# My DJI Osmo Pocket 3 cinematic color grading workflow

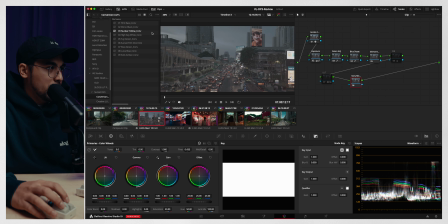[12:25]
I'm going to go to LUTs and I'm just going to go with my LUT as well. Luna Blue.
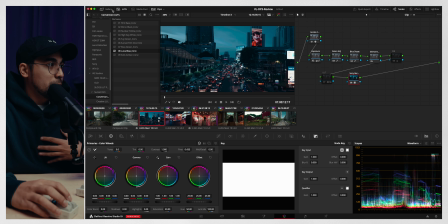[12:31]
Again, you can use any LUT, conversion LUTs to your heart's content. But for me, I like to use my LUTs because they are my colors.
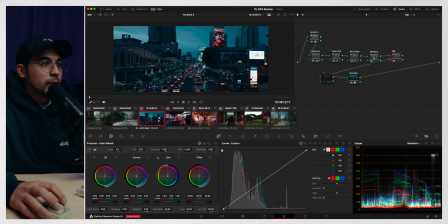[12:39]
Okay, so from here on, we are going to just turn these off. And I'm going to turn on the white balance. This is too blue, and we're going to just bring back a little bit of that warmth so that it's kind of true to life.
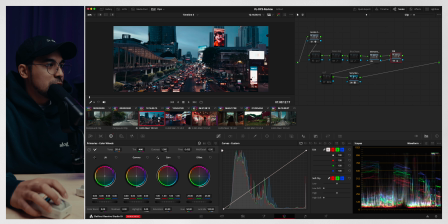[12:53]
And maybe a little bit of more of magenta in there. Now, the footage looks well balanced. This is kind of like how I saw it in person. We're going to move on to exposure. And this is already blown out. And that's the con about this camera. The dynamic range isn't that good.
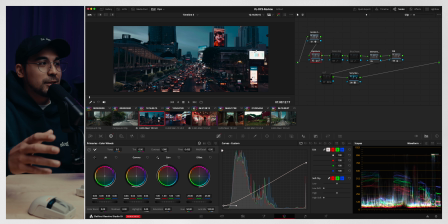[13:11]
And again, we can't expect it to perform like an FX3. So in this case, I let the highlights blow out and make sure the ambient has decent exposure, which I captured decently in this case. So I'm just going to lift this up a little bit more so we get more of that sky.
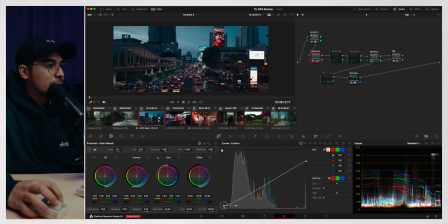[13:29]
And I'm just going to crush a little bit more of that blacks. Now for the greens, it's a little bit warmish on this one. So I'm just going to go to hue versus hue. And I'm going to extend this.
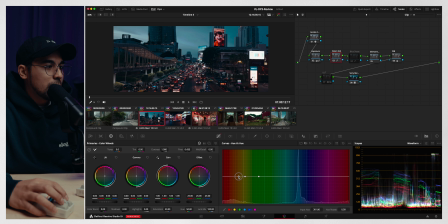[13:46]
So it's the colors yellow and green that I'm shifting. And I'm just going to pull it to the greener side. And I'm happy with that. Now with the blue desaturation, we're just going to go hue versus saturation.
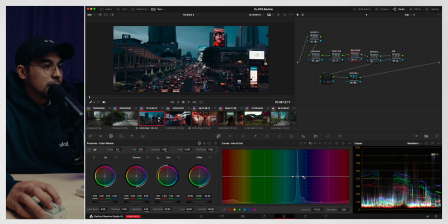[14:04]
And then this is peaking blue right now. And that's because the scene is blue dominant. So I'm just going to bring this a little bit down so it's not sucking out all the blues. Because if we do this, it's just going to be like grayish, and I don't like that.
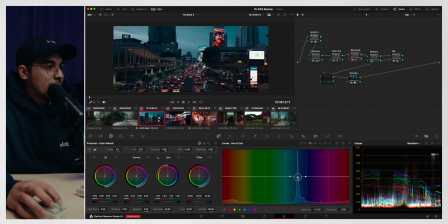[14:23]
We need to add some colors in there. Now, if you want to up the saturation by any chance, what I would do is after this blue saturation, I would just like do this. Or if you have a color that you want to saturate individually, let's just say this orange,
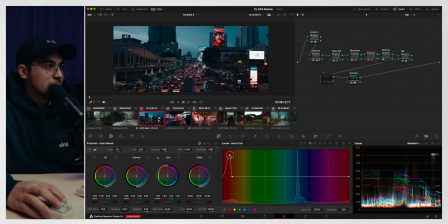[14:41]
you want that to be, I don't know, like more saturated, you can just do so with the hue versus saturation curves. And then now I'm done with this grade. From here on, I can add glow, I can add halation, I can add prism blur.
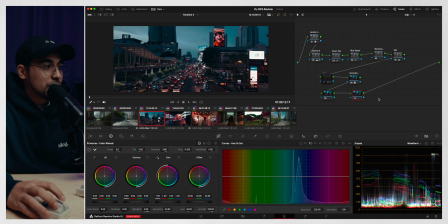[14:55]
And again, I have tutorials on those if you are interested. And then from here, I'm just gonna reset that.
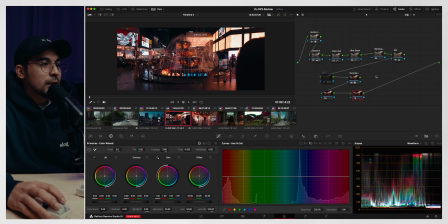[15:02]
And once we apply grade on this one, this is basically almost done, but we're just gonna play with the white balance and bring back that blue and give it a little bit more magenta.
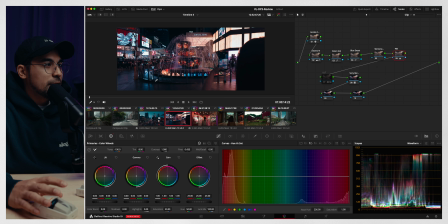[15:24]
Now, this wasn't kind of true to life, but it's a little bit more stylized than I wanted to be. And this is how I did it. Basically, once I start a grade, I just copy them and adjust to how it is.
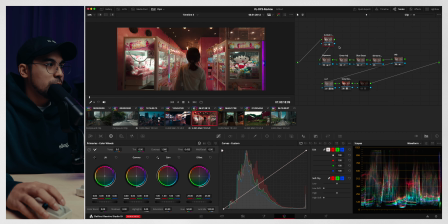[15:43]
All right, so this one is a clip that I want to show you guys why moving into S-Log3,
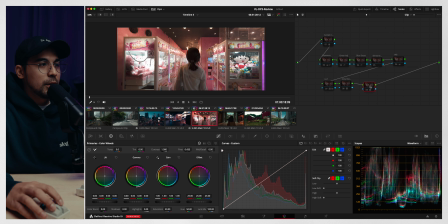[15:49]
and rather than using D-Log MLUT from DJI, if we turn it off and let's put the DJI D-Log MLUT,
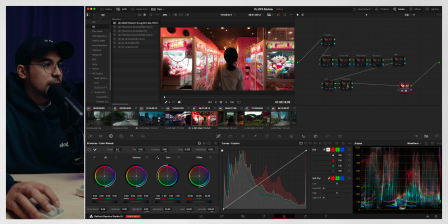[15:58]
it's just oversaturating everything and it doesn't look quite good, especially the highlights. It's going to blow it out for some reason, and the LUT that they created for it isn't too intuitive. So let's try to recover it with their compression technique that we have.
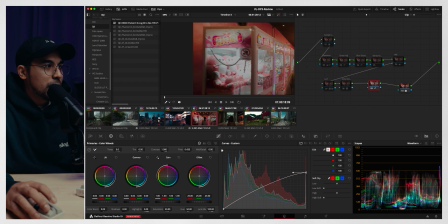[16:15]
And you can see here that the faces of the toys are blown out,
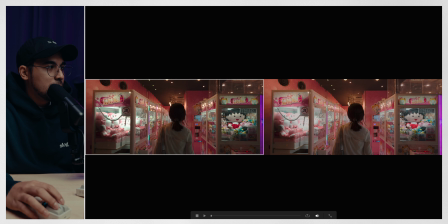[16:20]
while if we turn this off, you can see that here we get more retention on the highlights.